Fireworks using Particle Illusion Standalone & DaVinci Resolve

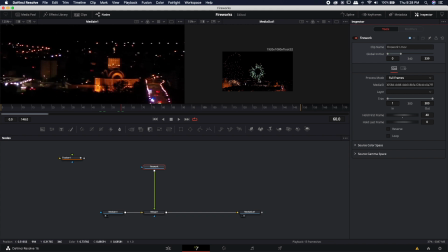4:08 But you'll notice that although the firework itself isn't actually moving the frame is because it's panning from left to right so let's go ahead and fix that by adding this tracker information and in order to add that tracker information we actually need a transform so underneath the firework i'm going to shift space
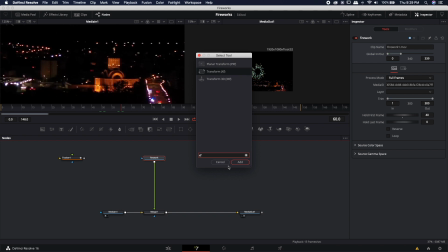4:24 again to bring up the select tool and i'm going to type in xf to bring in a transform node so i'm going to just slide this transform node all the way down here i'm going to rename it track node and in the center i'm going to right click connect to tracker one tracker one path position and you'll notice it snaps directly to the exact point that I tracked earlier.
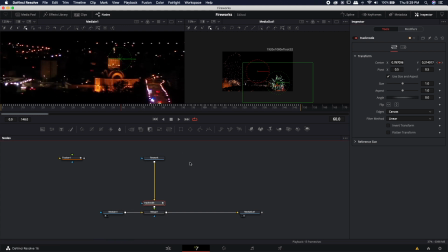4:44 Obviously, we don't want it there. We want it to be wherever we want it, but we want it to use that tracker information. So we need an offset. Now I could use an offset modifier, but I find that it's a lot easier just to bring in another transform node. So I'm going to go ahead and bring in another transform node. It's already selected. I'm just going to go ahead and hit the enter key.
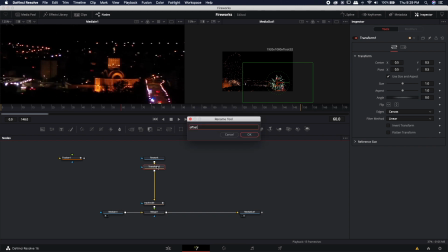4:59 This node I'm going to rename and call offset because I'm going to use this to offset the position. So I can go ahead and move this up now pretty much anywhere that I want and I'm actually going to size it down just a little bit now when I play it from 40 you'll see that it stays right where it's supposed to right above this building so it's very close to the
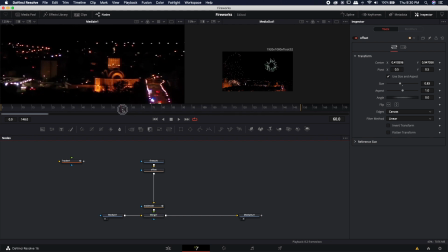5:18 actual area that we tracked earlier now the closer it is to that area the more realistic it will actually look because the farther away it gets you're going to start noticing some parallax now it might not be as noticeable because it's in the air and everything is nighttime so it's dark but trust me if you were doing this on a building or something else where you could see everything, then it would be very noticeable.
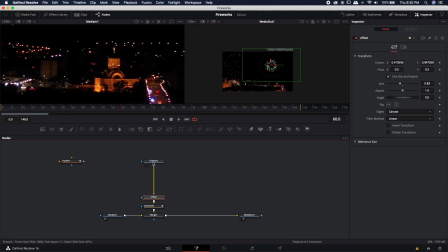5:37 All right, so the last thing that we need to do is we actually want to color correct it to change the color. In order to do that, I'm gonna bring in a color corrector note. So again, shift space, type in CC to bring in a color corrector and hit enter. Now, as we explained in the last video, in order to actually color correct something that has alpha channel information,
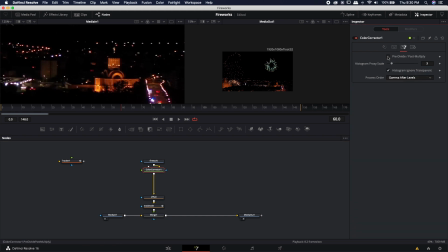5:54 we're gonna need to come to this third tab and check this pre-divide, post-multiply. That will allow us to use the actual mask information to affect the color corrector and not the entire clip. So with that selected, I can come in here and I can simply change the color. Maybe I wanna change it to a green.
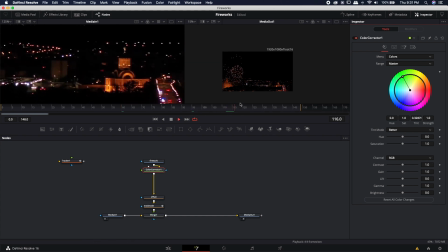6:10 And now you'll see that we have a pretty cool looking green firework and it looks pretty cool. And you can add glows or you can add anything else you want to it. And if you wanna duplicate that, the easiest way is to just come in here, Command-C, Command-V,
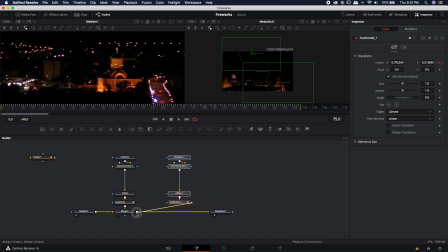6:24 everything except for the merge node and then just grab the end of the track node and drop it into the output of the merge and that will merge it in. If you wanna change the timing, maybe come to frame 120 type in frame 120 on the whole first frame come into the offset we're going to have to move that offset because we don't want to use the exact same position as the last one so if you can come into the offset maybe
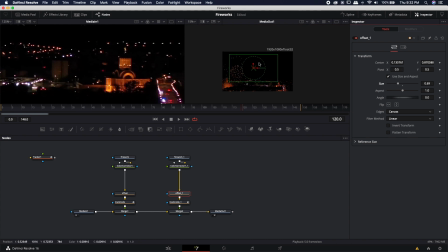6:43 we put it over here somewhere and maybe we'll size it down even further maybe drop it down a little bit lower in the skyline and definitely come in here and change the color maybe something like a pink and now you'll notice that we have yet another one that might be a little bright for as far back as it is so we can always turn down the brightness just a little bit.
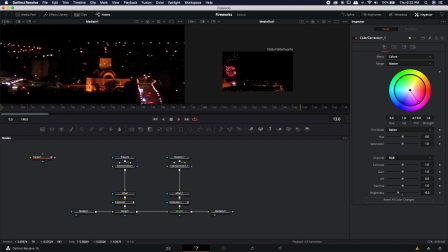7:00 And now you'll see that it's doing a pretty good job of matching all the other real fireworks that are actually in the scene.
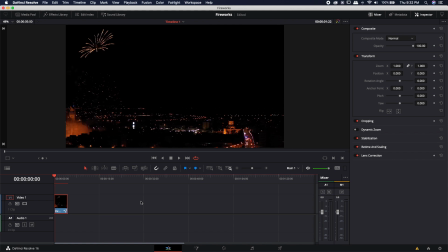7:05 All right. So now we'll just jump back to the edit page and let it cache and take a look. All right. I think, uh, I think they integrate pretty well into our scene. Maybe the colors are a little bit oversaturated, but I think it looks pretty cool. All right. So that was a quick tip on how you can use particle illusion fireworks and put them in your very own night scene.
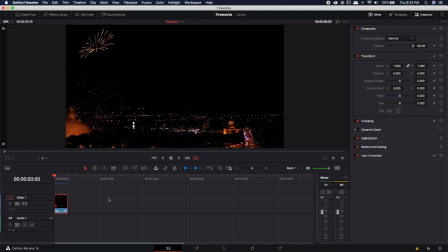7:23 Of course, it's 4th of July this Saturday. I hope everybody has a happy and safe 4th of July. And if for some reason you don't get to see any fireworks, you can just add them yourself. That's it for me. I hope you guys got something out of this video. If you like this video, make sure to like, subscribe, hit that bell notification, and I will see you guys in the next one. Thanks.